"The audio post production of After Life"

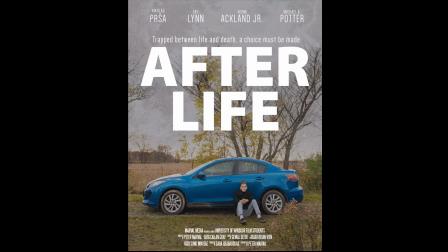0:00 Hello, my name is Peter Marvel, and this is a video about the audio post-production of Afterlife, a student film I wrote and directed. This film was created by third-year University of Windsor students for a cinematography course. For this film, we recorded on the sound device's 744T using the Sennheiser MKH-416 microphone.
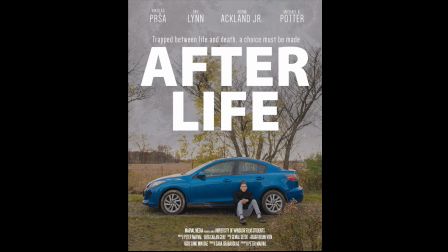0:18 Most of the post-audio work for this film consisted of adjustments and refinements of clips, a lot of removal of unwanted background noise, some Foley work, and a couple of effects. But there were two cases where there was audio dialogue replacement and one instance of dialogue swapping.
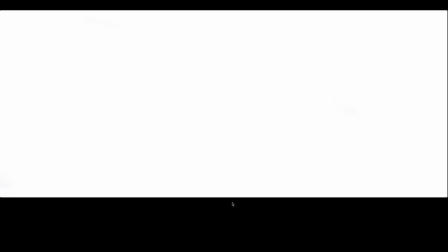0:32 The first scene of Nicholas driving in the car could have stayed as is, but I decided to do some ADR here for a few reasons. The road we drove on had these bumps that were quite audible, and the cuts didn't match up in terms of audio quality. Plus, there was this crucial line, maybe two, that were a little hard to make out.
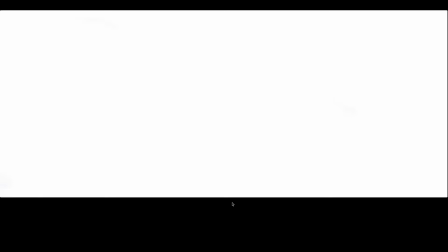0:49 So now I'm going to play the first minute or so of the version I submitted for class. This version had to be done within a tight time frame, but later on, I went in and fine-tuned things.
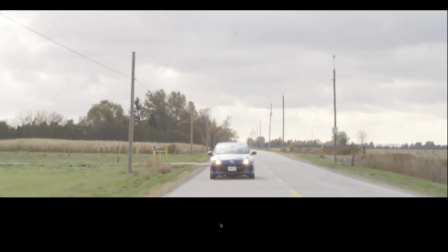1:04 Hey, babe, just letting you know that I'll be home in about an hour and that I'm pretty sure that I got the contract.
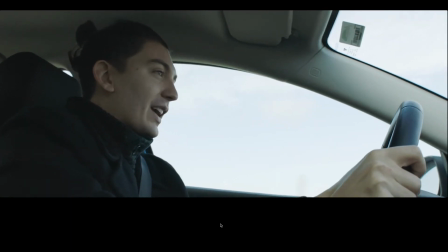1:10 Bill over at Citizen Tech was pretty impressed by my programming and cybersecurity skills, so I think that'll bode pretty well for me.
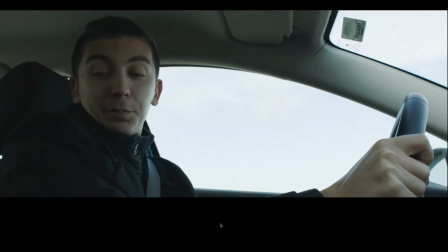1:17 Oh, and also...
So I don't know if you can hear the bumps, but to me, they're quite audible.
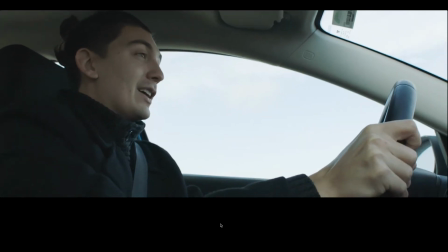1:22 That'd be a nice little surprise for you. All right, so I'll see you in a little bit. If this GPS tells me where I'm going.
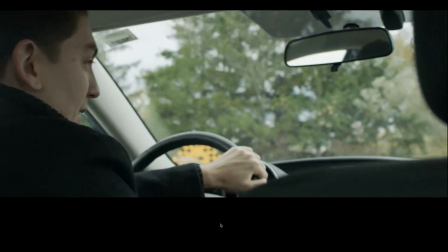1:29 And that cut right there didn't sound very seamless.
Love you.
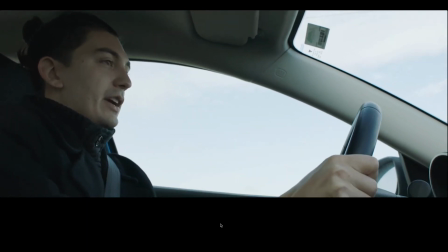1:34 Us now we have Katherine Jensen, a political science professor at the University of Windsor, to tell us about the potential ramifications.
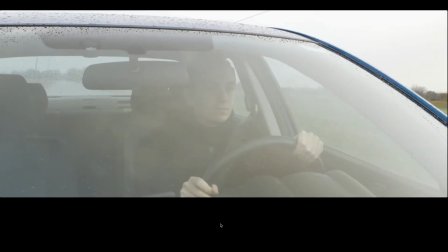1:41 That line was pretty crucial to the story. The character states how he feels helpless to do anything in matters that are much bigger than him.
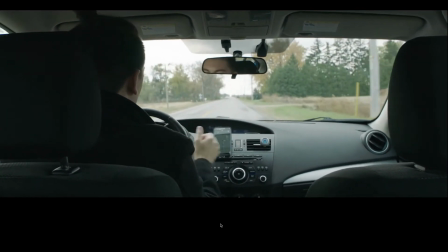1:47 Little does he know, he actually will be able to make a difference later on. But because that was a crucial line, I wanted to make sure what he was saying was quite clear.
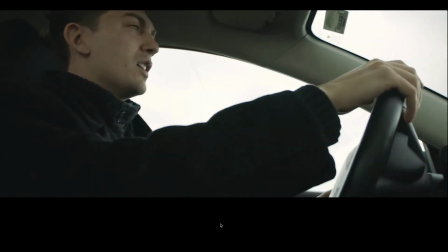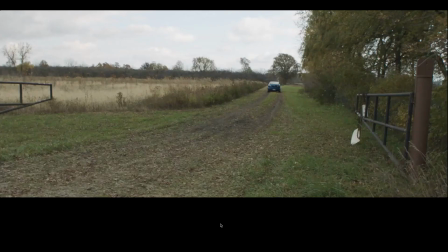2:02 This line wasn't in the original script, but it was necessary to add since I couldn't secure a location with the road and we had to shoot on private property. The character needed to question turning into this country lane, but it was hard to make out what he really said.
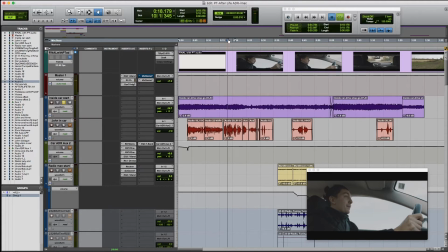2:17 So with ADR, all audio is removed from the video and redone in post. So the first thing I had to do was record the background sound of the car driving on the road.
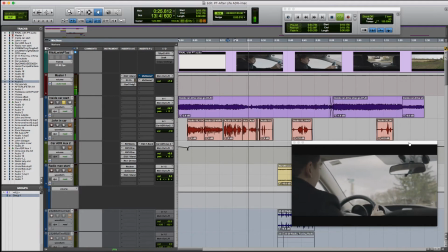2:26 I needed the car driving, slowing down, and turning. And as you heard, there was some weird, like, clunkety-clunk sound. But I was able to minimize that in the final version. Then I had Nicholas come in and redo his dialogue.
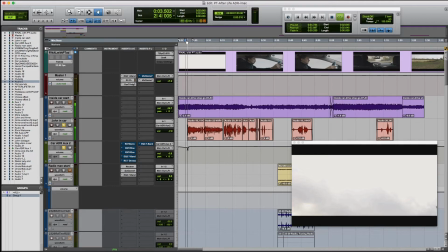2:40 I did this in my office at work, not having a studio to record in. My office has a noisy ventilation system, and it has hard reflective walls, which is not conducive to recording audio. This is what the dry recording sounds like, without any filters or effects.
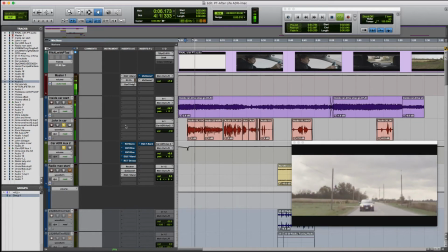2:56 Hey babe, just letting you know that I should be home in about an hour, and also that I'm pretty sure I got that contract.
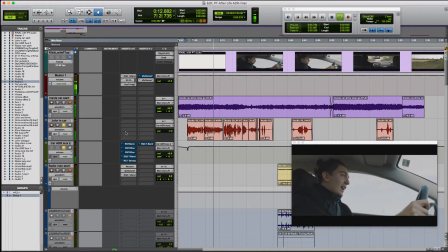3:02 Bill over at Citizen Tech seemed pretty impressed by my programming and cybersecurity skills, so I think that'll bode pretty well for me.
And now the wet version, with filters and effects. And at some point I do turn on the road track.
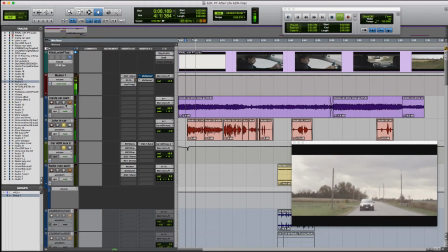3:15 Hey babe, just letting you know that I should be home in about an hour, and also that I'm pretty sure I got that contract.
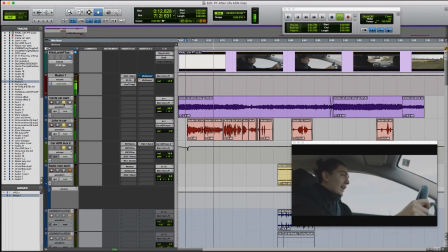3:21 Bill over at Citizen Tech seemed pretty impressed by my programming and cybersecurity skills, so I think that'll bode pretty well for me. Oh, and also, I picked up a blueberry pie that we saw at the bakery we were at last
week. So the thing I discovered about ADR is that when you record something,
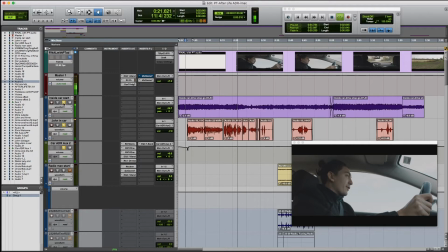3:37 it's going to sound completely different from your original recording since it's recorded in a completely different environment. To make it sound like it was recorded in the environment you shot in, you have to try to make the dialogue match its original setting as best as possible using various filters and effects. In my case, I also had to clean the audio first because I recorded it in my office.
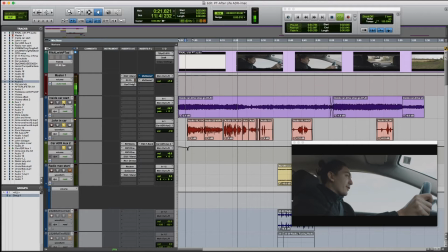3:57 Luckily, I was completely redoing all the dialogue in the car, as I doubt I could make it match existing dialogue if I was only redoing one line.